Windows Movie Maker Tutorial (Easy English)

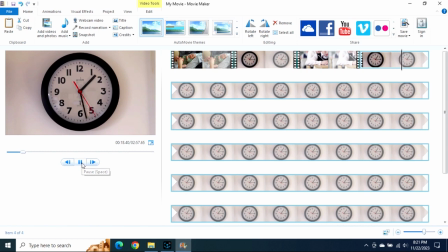[4:03]
And I want to keep using the clock to show that time is passing between each of these moments in the video, but I don't want to show it for too long, just a couple or a few seconds. So I'm gonna split it,
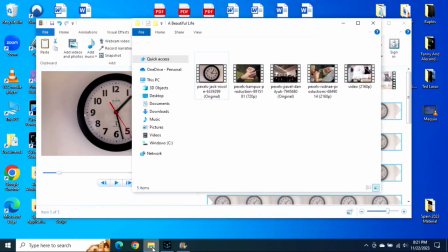[4:16]
and I'm gonna bring in another piece in the life of this kid, that we're in the story of this kid.
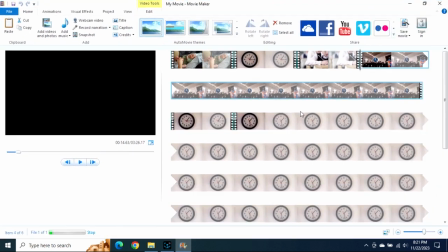[4:25]
So here's a graduation ceremony,
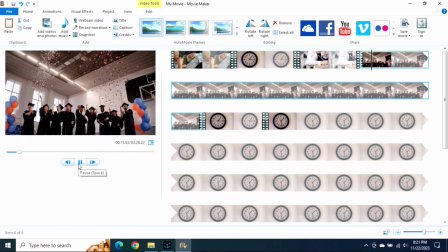[4:29]
and I'd like to have that be the next scene in the short movie, but I don't have to show all of that either. So I'm gonna take off a little bit off the front and a little bit off the back using the split option,
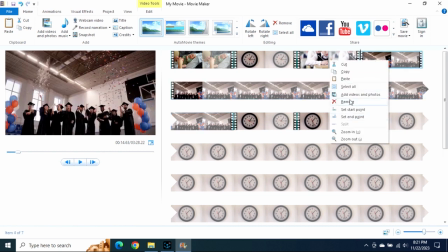[4:43]
and then I'm going to remove that piece off the front, right?
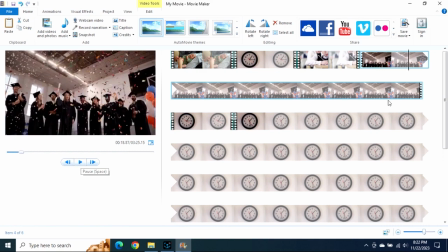[4:49]
I don't need too much of this, so that's about all I'll need.
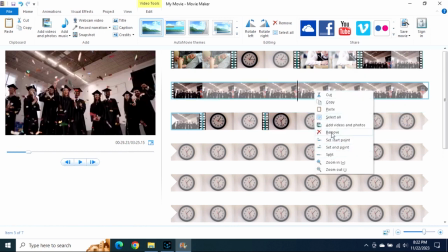[4:53]
I'll split and take a lot off of the second part of the clip of the graduation.
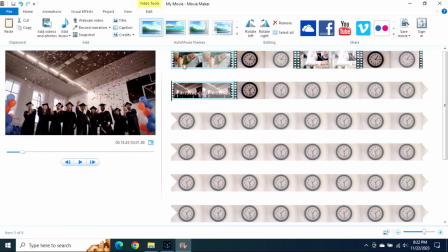[5:00]
So I want that clock to be between the moments again.
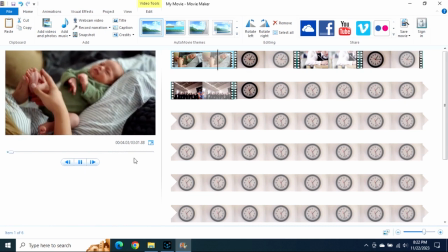[5:05]
So here we have the baby and the clock showing that time is passing.
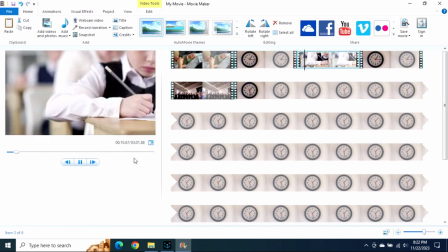[5:11]
And now so much time has passed, the kid has grown up a bit, he's in school, he or she is in school,
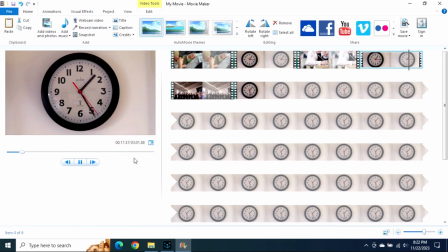[5:18]
and time is passing even more. And now there's the graduation ceremony. School is over, they've graduated high school. Clock, again signifying that time is passing.
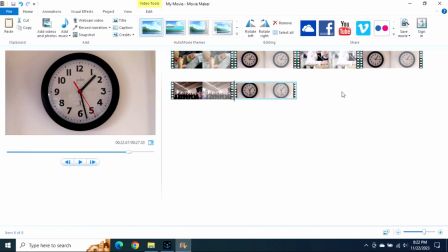[5:32]
And so I don't want to show too much of it, so I'll split it. And what comes after that?
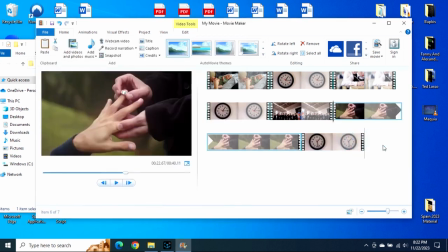[5:40]
Well, in this little story that I'm telling here, this short 30-second story, there's a romance that comes after that.
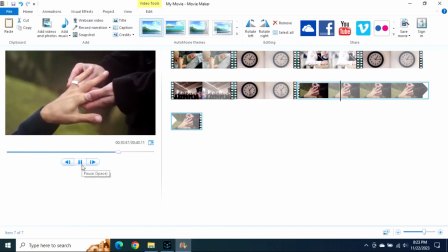[5:48]
Of course, that's not true in everybody's life story, but that's okay. So it shows the ring, the wedding ring, the engagement ring,
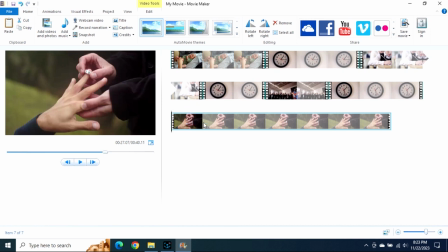[5:56]
and I don't need to do all of that either, because I just want to make it a 30-second video. So I'm gonna split it, take a little bit off the front and a little bit off the back, which I've been doing with a lot of these clips, because my favorite part is often in the middle somewhere.
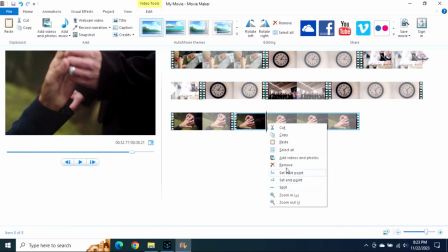[6:11]
So you can just remove the part off the beginning, remove the part off the end, and there we go.
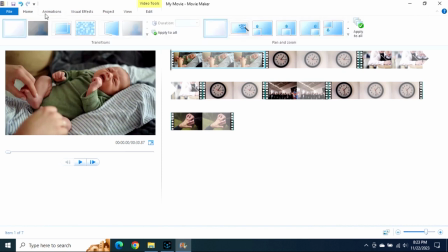[6:17]
We have a semi-complete story here. But now what I'm going to want to do is put transitions in. Transitions are ways to make different video clips
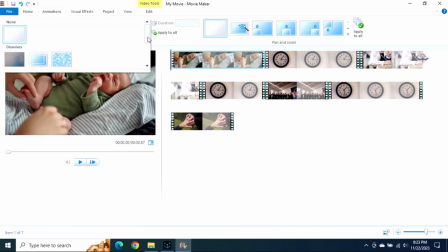[6:31]
go a little more smoothly sometimes, or it helps go between scenes or different
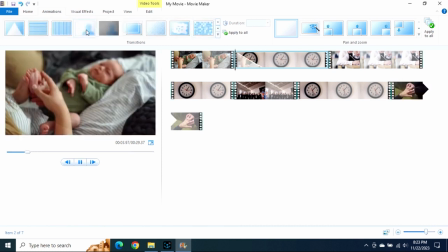[6:39]
clips that you might see. It just makes the thing go a little smoother. And there's a lot of different kinds of transitions. In Windows Movie Maker, it's in the animations menu, but we often call them transitions.
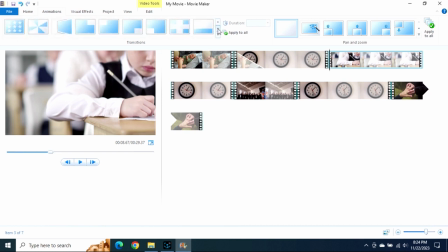[6:53]
But here in the animations menu, what kind of transitions do I want to use?
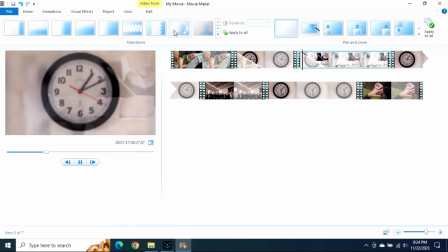[6:58]
There's a whole lot. So you can choose from all kinds of animations they have that go between the video clips that you've edited. So here I'm choosing a few different ones. It can sometimes help show that time is passing, or show that the mood is changing, or something like that.
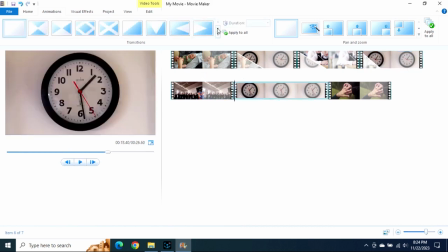[7:14]
So I'm choosing a few different transitions here
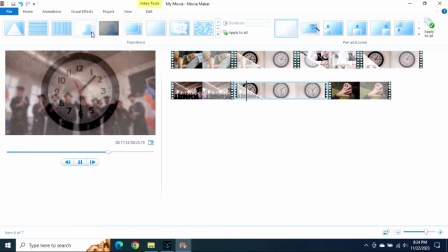[7:21]
to show, to make it a little more exciting and to show that time is passing.
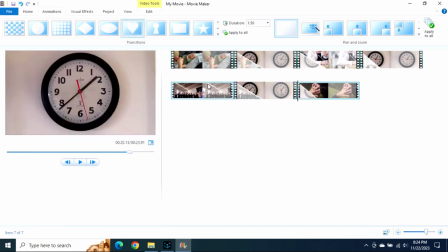[7:26]
This time, well, this is a sort of romantic shot, so I guess I can use a heart here. So let's see what it looks like with the transitions now.
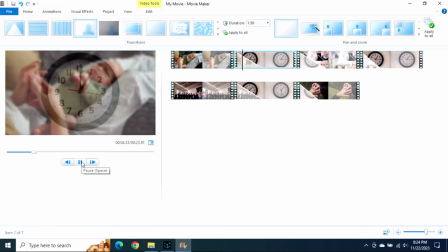[7:34]
So there's the baby. Fades, it cross fades over to the clock.
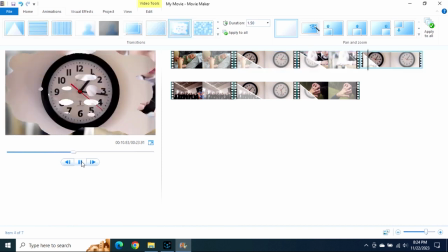[7:40]
Oh, another fade, but that one had a little bit of a blur. Okay, that's a sort of interesting transition there.
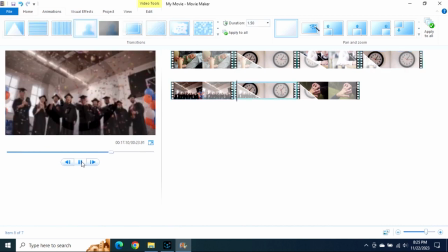[7:47]
We're now at the graduation. Another crossfade with a blur.
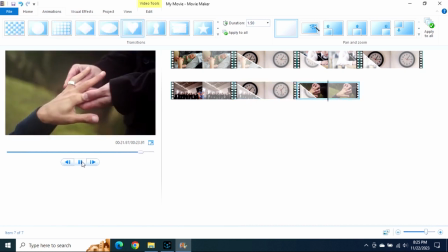[7:51]
Now a heart going to the engagement ring on the hand.
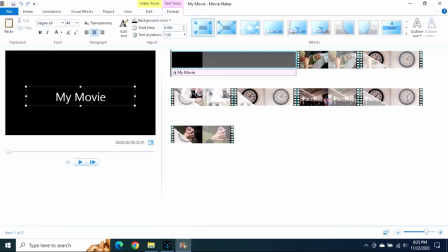[7:59]
Okay, so we're getting close to the end of this short little thing. What do I want to name it? I'll put a title at the beginning. You can name it different things. This one's called The Beautiful Life. Stick that at the beginning.